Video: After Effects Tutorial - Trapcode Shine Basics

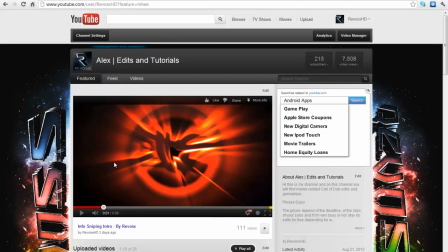(0:11)
Hey guys, it's Alex here, and today I've got another tutorial for you, and it will be an After Effects tutorial, and I'm going to be showing you a few different techniques that I have used when I actually used a plugin called Trapcode Shine. Now, if you don't know what this plugin is called,
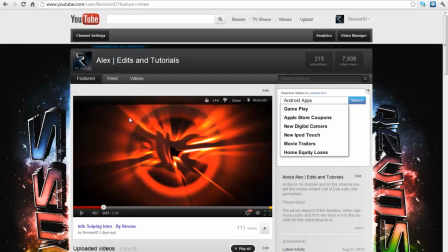(0:26)
it actually does, but you can create really nice effects, such as this little sort of flash here, where it makes it look like it's really coming, like the light, there's a light coming out of this logo here, for example.
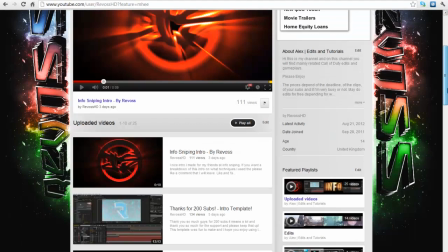(0:38)
And also I've got other examples where in my info promo I've used it.
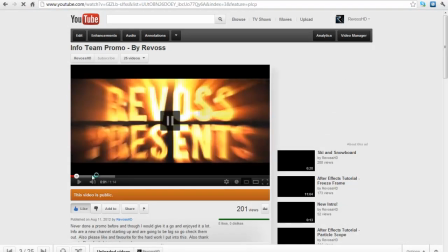(0:44)
If you see where a thumbnail there, you can see where there was a flash. I'll just turn this down a bit, but you see here, out here it makes it really stand out.
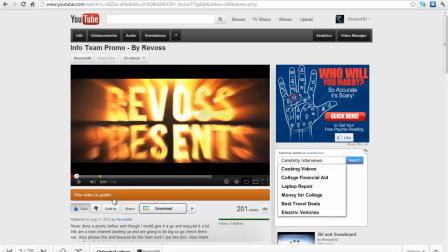(0:53)
It looks like light is coming from it, and I've used it in a few different ways.
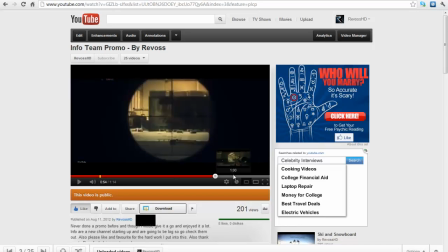(0:56)
And also near the end I've also done a sort of,
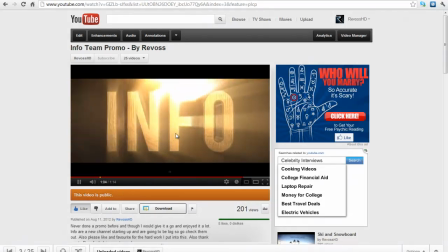(1:03)
so you see that there where it wiped across to the music.
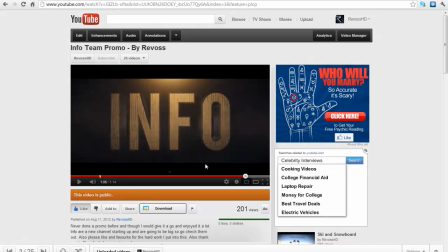(1:08)
And you can create some really nice effects with this. I'll just show you that bit again. So as it first comes in, it then flashes,
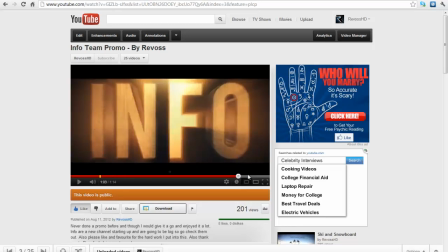(1:22)
and then it will, like here, and then it just slowly wipes across and then fades out.
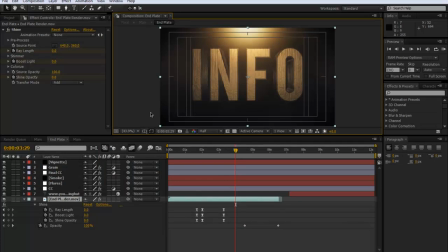(1:26)
So I'm going to show you how I sort of did this. So if we go into After Effects, so first of all, I start off with the logo.
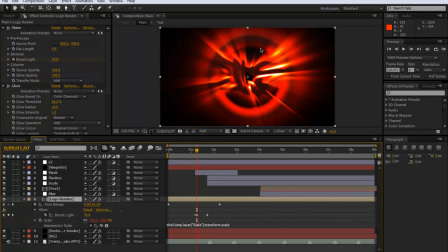(1:34)
So you can see here, it looks really nice. And all it basically is, I've just put it on the layer of the logo layer that I rendered out. And as it comes in, I will delete the shine, and I will show you how to do it.
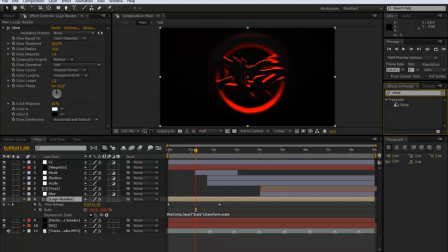(1:52)
So I'm going to type in Trapcode. So I'm just going to type in shine. Now this is a third-party plugin, so you will need to get it, but just type it in. I'm sure you can find it. So I'll drag it on, and at the moment it just makes it look really quite horrible. I'm just going to put this above the glow quickly.
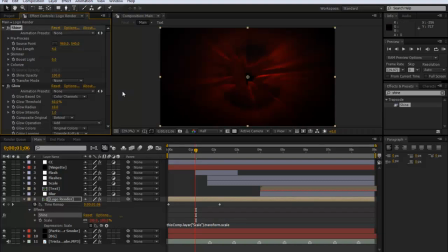(2:12)
So it looks really quite bad, but that's just because if you look at the transfer mode, it's normal. But if we put it on add, you'll be able to still see the remains of the logo here. So you can still see it coming out. And that's what you want it on add.
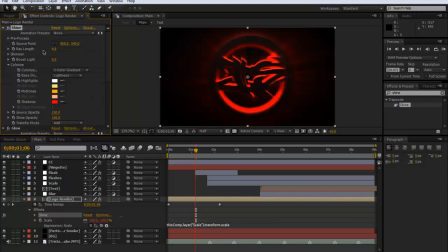(2:28)
And you can simply colorize it. You can go into here and play around with some of these. And so you want to try, look at the bright areas of your logo or anything that you're using.
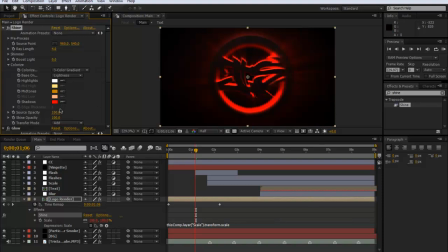(2:41)
This is what I've always done. So if you look for the bright red, and you just want to try and match up that red.
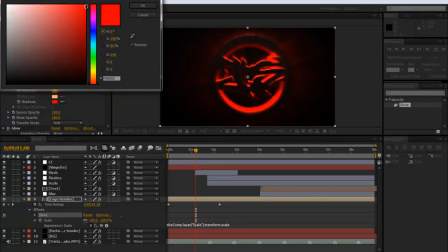(2:48)
So I think this could come a bit lighter. And then also, and then the mid-tones, always just a tad lighter of what you've actually done before.
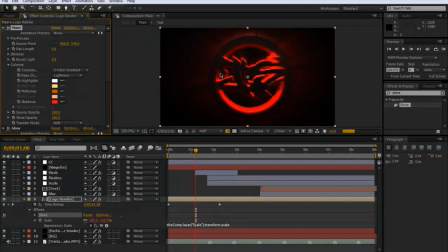(3:01)
So I'm going to go a bit darker near at the red end of the spectrum, and then there you go, that looks really nice. And to then make a flash, so I'm going to just click LL.
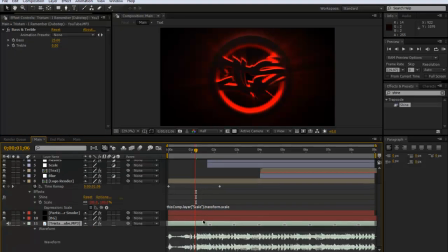(3:13)
Ooh, just moved it, click LL for the waveform, and I can see that the drop is there. So what I normally do is I go back to two frames, so you can do that by pressing page up twice before the drop.
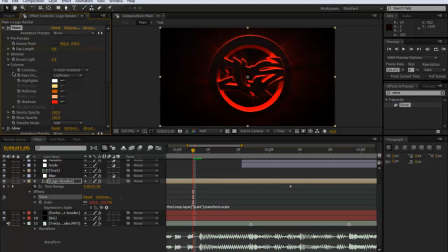(3:32)
And then I'm just going to keyframe the ray length at 4 and the boost light. Now this is where it really, and I'm just going to keep this at 0 actually, because I want this shine to be on all the time. So I'm going to keep the ray length at 4, but you can always just take it off by putting it down to 0. But I like it having there, because it just gives a bit extra to the logo.
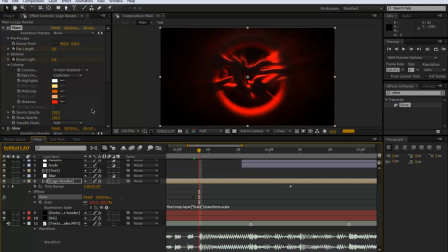(3:52)
Now I'm going to go to where the drop is, and now as you can see, I've already actually got a flash or a pulse here. So it goes to emphasize it a bit more. But what I can then do, this is where it really starts to look nice, is when you increase the boost light.
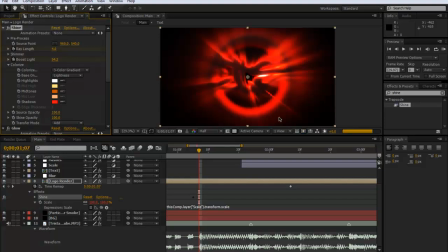(4:10)
So as you can see that when it renders out, as you can see that looks really nice.
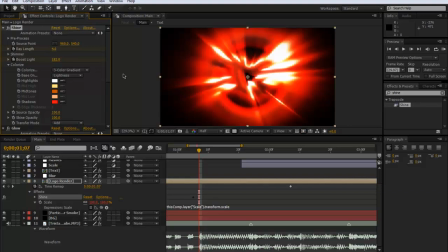(4:15)
And I mean, you can go up massive and look at all of that.